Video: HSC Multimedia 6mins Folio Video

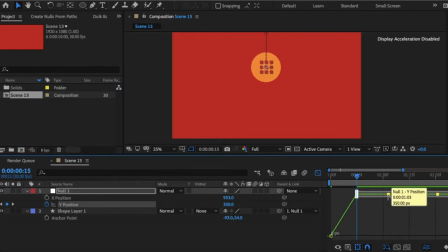247s
Then I separated the Y dimensions, then went into the graph editor to make the ball look like it was bouncing through moving the Bezier paths.
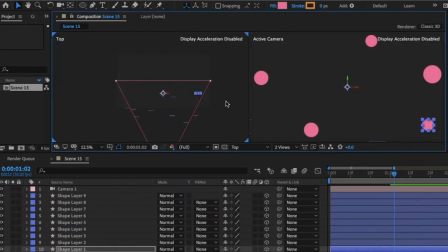259s
I placed random dots on the screen, then went into its graph editor and edited it, went into horizontal to view to move the paths backwards.
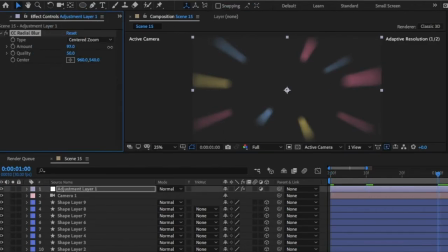274s
Then I applied a radial blur effect and scratched a center zoom and curves effect and a matte choker effect to give it a more 2D
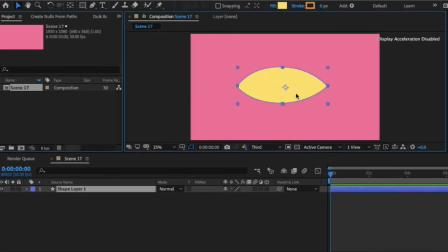284s
thick illusion. I started by creating the eye shape and also creating the pupil shape.
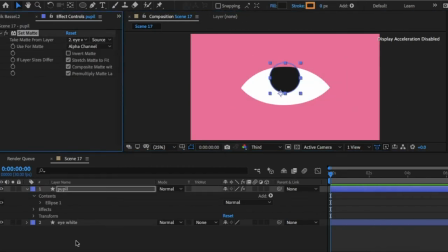293s
I then used set matte effect to make the pupil inside of the white of the eye.
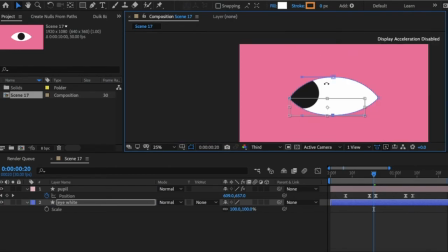299s
I then went and practiced trying to move the bezier paths
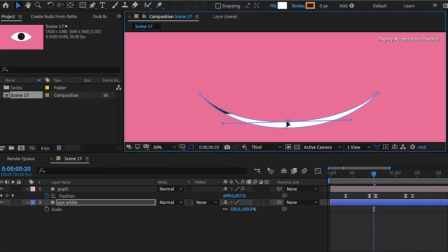304s
to close its eyes to make it look like a more realistic effect.
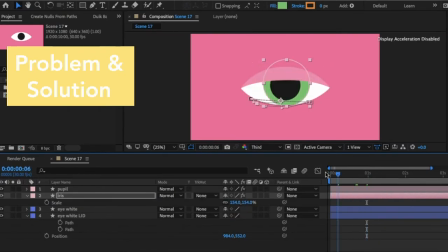309s
My problem was when I duplicated the pupil layer of the iris, it scaled up and didn't fit perfectly under the pupil because the pupil's anchor point was actually not centered. However, the solution was either went Layer, Transform, Center View, and this centered the anchor point of the pupil instantly.
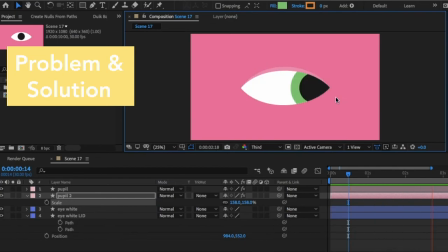327s
I deleted the first iris and recreated it until it fit perfect.
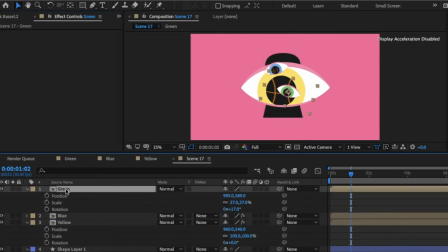333s
Then, in a new composition, I created the shape of a keyhole, applied each different layer of eyes,
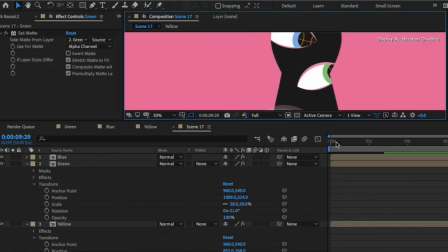339s
which I changed its color and slightly offset their timing, and then masked each composition to fit inside the keyhole.